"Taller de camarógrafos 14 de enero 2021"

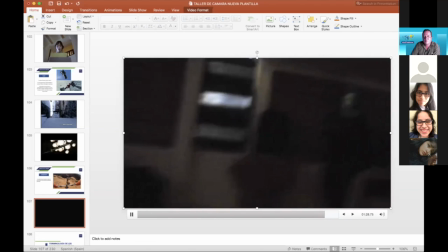Oh,
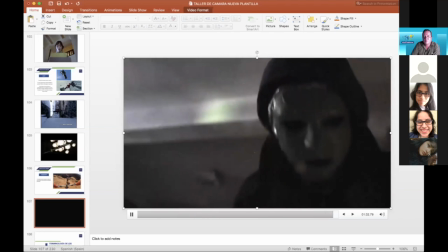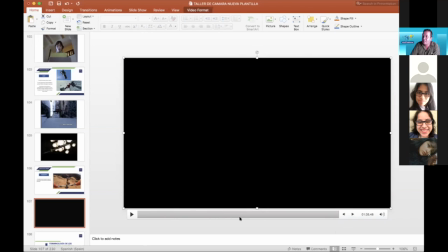cortos universitarios que ustedes pueden hacer. Fíjense qué tan sencillo es plantear una situación en lo que es un secuestro,
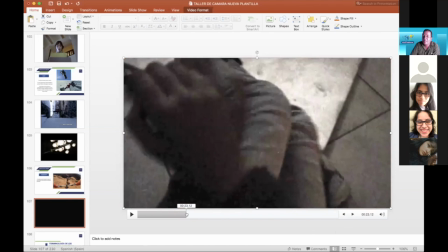pero lo que se está viendo en realidad es lo que la chica está sintiendo, lo que está sucediendo.
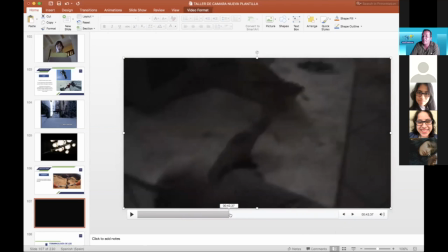Se le llama subjetiva porque si, lo hace como si estuviera en primera persona la cámara.
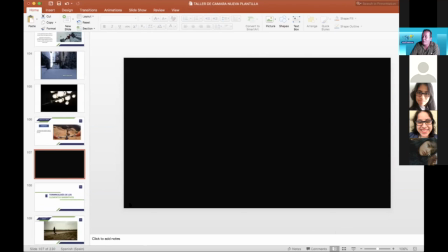Estamos transmitiendo eso. ¿Ok? Entonces, pasando a lo que les había comentado un ratico, las terminologías de los elementos narrativos,
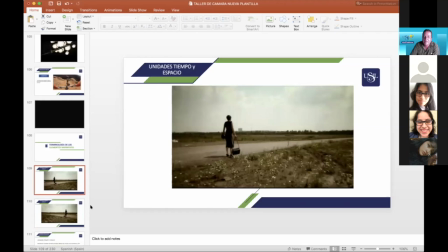es súper importante qué es el tiempo, cómo corre el tiempo o cómo corre un reloj análogo. A ver, Karencita, Natalia, Daniela, no las escucho. Carmen, no te escucho por ahí. ¿En qué sentido corre un reloj analógico?
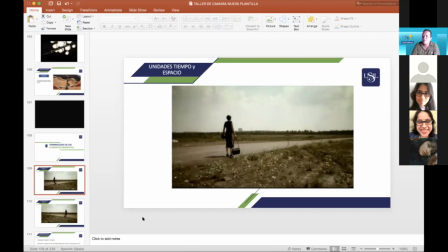Nayeli, ¿puedes intervenir? Mile, Romy, Paola. ¿Qué están? Chicas, chicos.
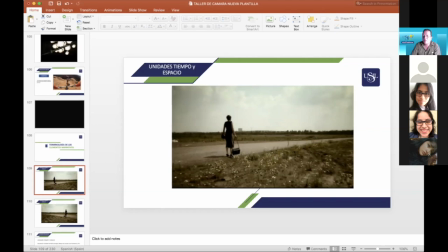Un reloj analógico, ¿a qué te refieres? Un reloj analógico, un reloj que da las vueltas del reloj, no un reloj digital. Allá, es para la derecha, ¿no? La derecha. Ah, Carmencita, sí, un reloj analógico ocurre a la derecha.
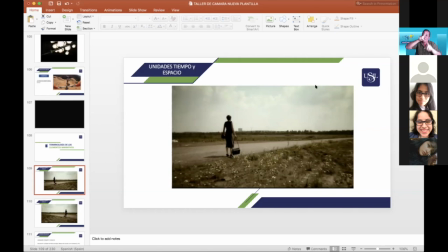Esos relojes redondos, antiguos que ustedes ven en la casa, nos van dando el tiempo, ¿verdad? Un tac, tac, tac, tac, tac. ¿Ok? Entonces, ese reloj va de izquierda a derecha. ¿Por qué? Porque el tiempo va avanzando.
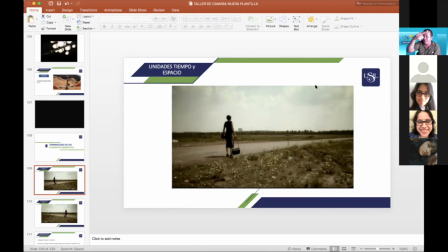Tenemos las 6 de la mañana, las 7 de la mañana, las 9 de la mañana, las 11 de la mañana, 12 del mediodía, 3 de la tarde. Vamos de izquierda a derecha. Audiovisualmente, para que ustedes entiendan, ¿ok? Esto va tomado también en el tiempo y en el espacio.
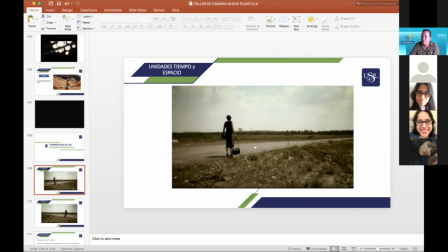Cuando esta señora va de izquierda a derecha, o sea, se dirige de izquierda a derecha, ¿qué está sucediendo? ¿Qué creen ustedes que está sucediendo?
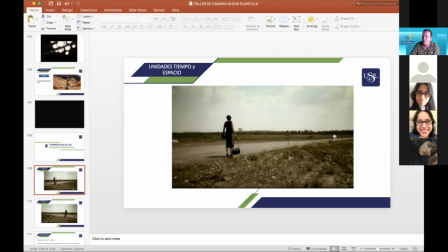Está yendo a un lugar. Está yendo a un lugar porque se está desplazando en el tiempo de izquierda a derecha. Nuestro plano está que va. Ahora, ¿qué sucede si volteamos la toma y va de derecha a izquierda?
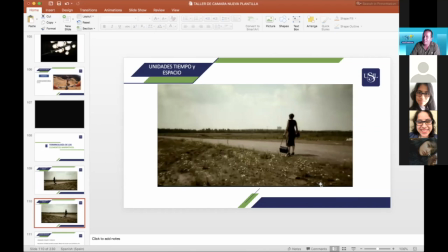Está regresando. Está regresando, muy bien, Nati, o está llegando a un lugar. Porque originalmente, en el tiempo, si la aguja va de derecha a izquierda, estamos retrocediendo el tiempo.
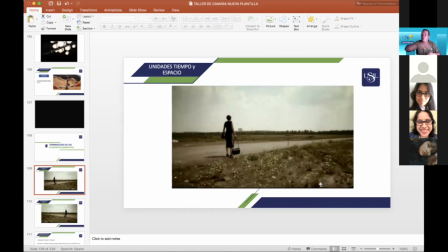Si estamos avanzando el tiempo, vamos hacia algún lugar. Igual pasa audiovisualmente.
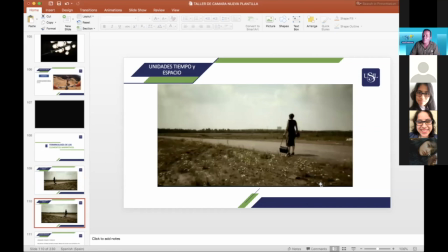O venimos llegando a un lugar, o venimos para un lugar. Y eso se escribe también en la narrativa.
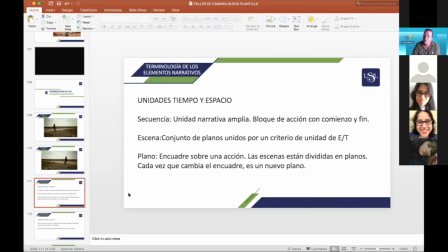Entonces, cuando hablamos de unidades de tiempo y espacio, en nuestra secuencia se da por bloques de acciones, bloques de principio a fin. Cada secuencia comienza y termina. Ok, cuando hablamos de escena,
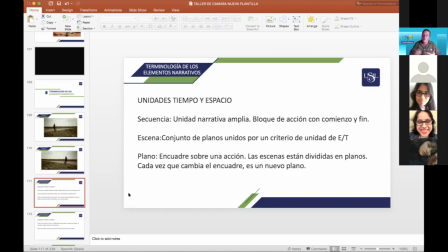hablamos del conjunto de planos unidos que nos va a dar un criterio de unidad en el tiempo. Y cuando hablamos de plano, es el encuadre sobre la acción, como lo hablamos anteriormente. Esas escenas van a ir divididas en varios planos que van a cambiar encuadres,
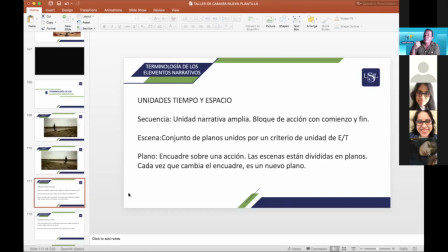van a cambiar ángulos, van a cambiar situaciones y cada plano es nuevo. Todos estos planos los vamos a unir para armar nuestra escena y construir nuestra secuencia. Fíjense cómo todo esto se va a hilar.